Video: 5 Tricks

So I've been asked to talk about some cool things that you can do, like visual effects that you can do in camera that are super easy and you don't need any special Hollywood technology to do it. One of my favorite things to do is to film things in reverse.
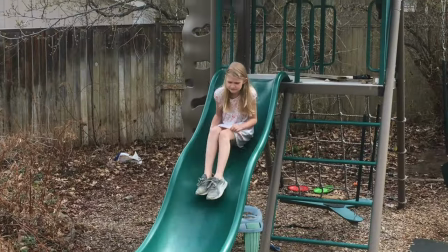15s
So stuff that we naturally always see going one direction and we know it's impossible to go the other direction is really fun.
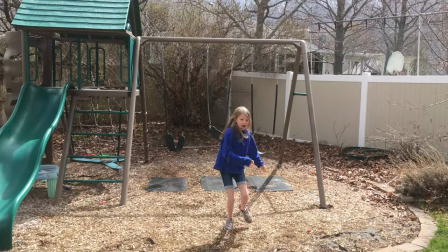23s
All you gotta do is film it, like somebody jumping out of the swings,
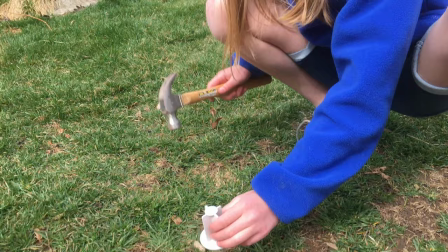28s
and then when you bring it into a program like iMovie or something on your phone, you could just easily reverse it,
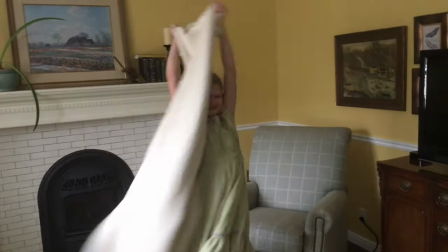35s
and then you got something really cool. So another really cool thing that you can do in your camera that's super easy is forced perspective. And what this is it's when you have like your two actors or something,
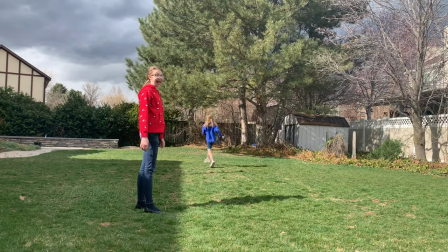51s
and you make somebody actually stand a lot further away than the other so that they look like they're teeny tiny when in fact they're the same size,
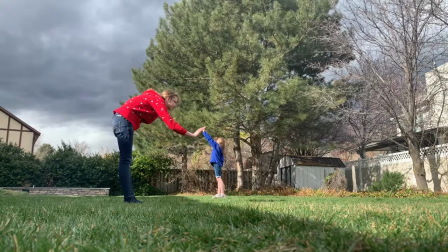59s
they're just further away. And that's really fun, easy to do in your any camera that you have. And then a third thing that's a lot of fun, it's like a whoosh pan. It's a cool technique that you can do to do a transition that's super easy. All you gotta do is you just hold your camera, and when you have your
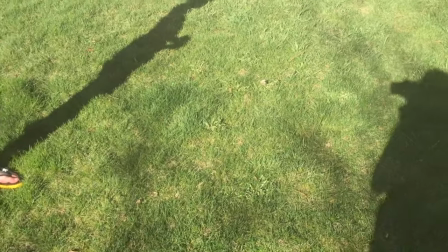81s
actor or whatever that you're filming walking, you just quickly, you follow them, and then all of a sudden you just quickly move the camera,
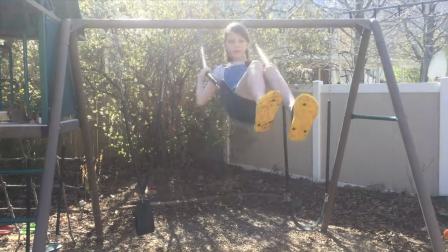88s
and then you film the other scene where you quickly move the camera in, and when you edit it in your editing program,
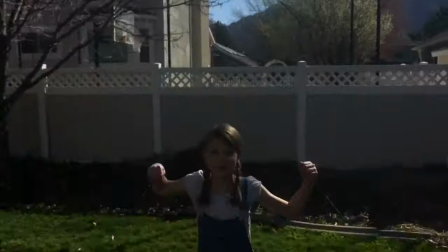96s
it looks like all of a sudden we just magically jumped from one scene to the other really quickly.
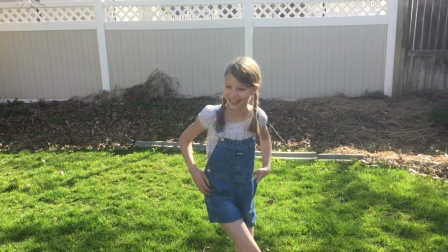102s
Lots of situations where you can make this transition work. It's a lot of fun. And then another thing that you can do is it's a time lapse. And a lot of phones have the ability to do time lapses, or you could just film video, and then when you get it into some sort of a way to edit it, you can just edit all the moving pieces. So the person looks like they're just sliding from one side of the screen to the other without any movement. Lots of fun. And then the last one is creating like a ghost effect. And this one's super easy. All you gotta do is make sure your camera is on something that can keep it so it doesn't move, like a tripod.
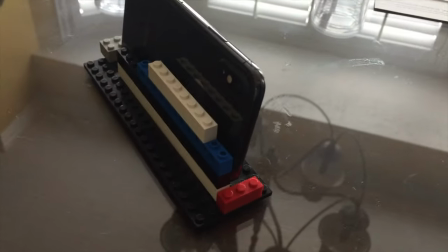143s
My kids built one out of Legos to hold their phone so that it would hold nice and steady. And then what you do is you film your ghost, you know, like jumping out and going, woo, scary.
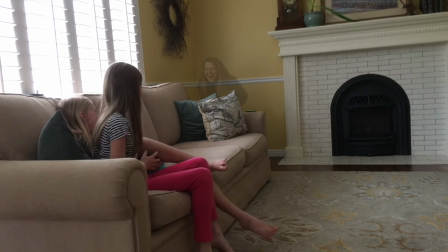156s
And then you have everybody move out of the scene, and then you film it again with nothing there.
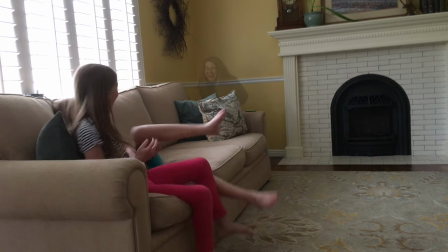161s
Bring it into your editing software and just lower the opacity of the ghost so they kind of look transparent, and voila, there you go. Those are five really cool tricks that you can do in camera. Super easy, lots of fun. Go and create.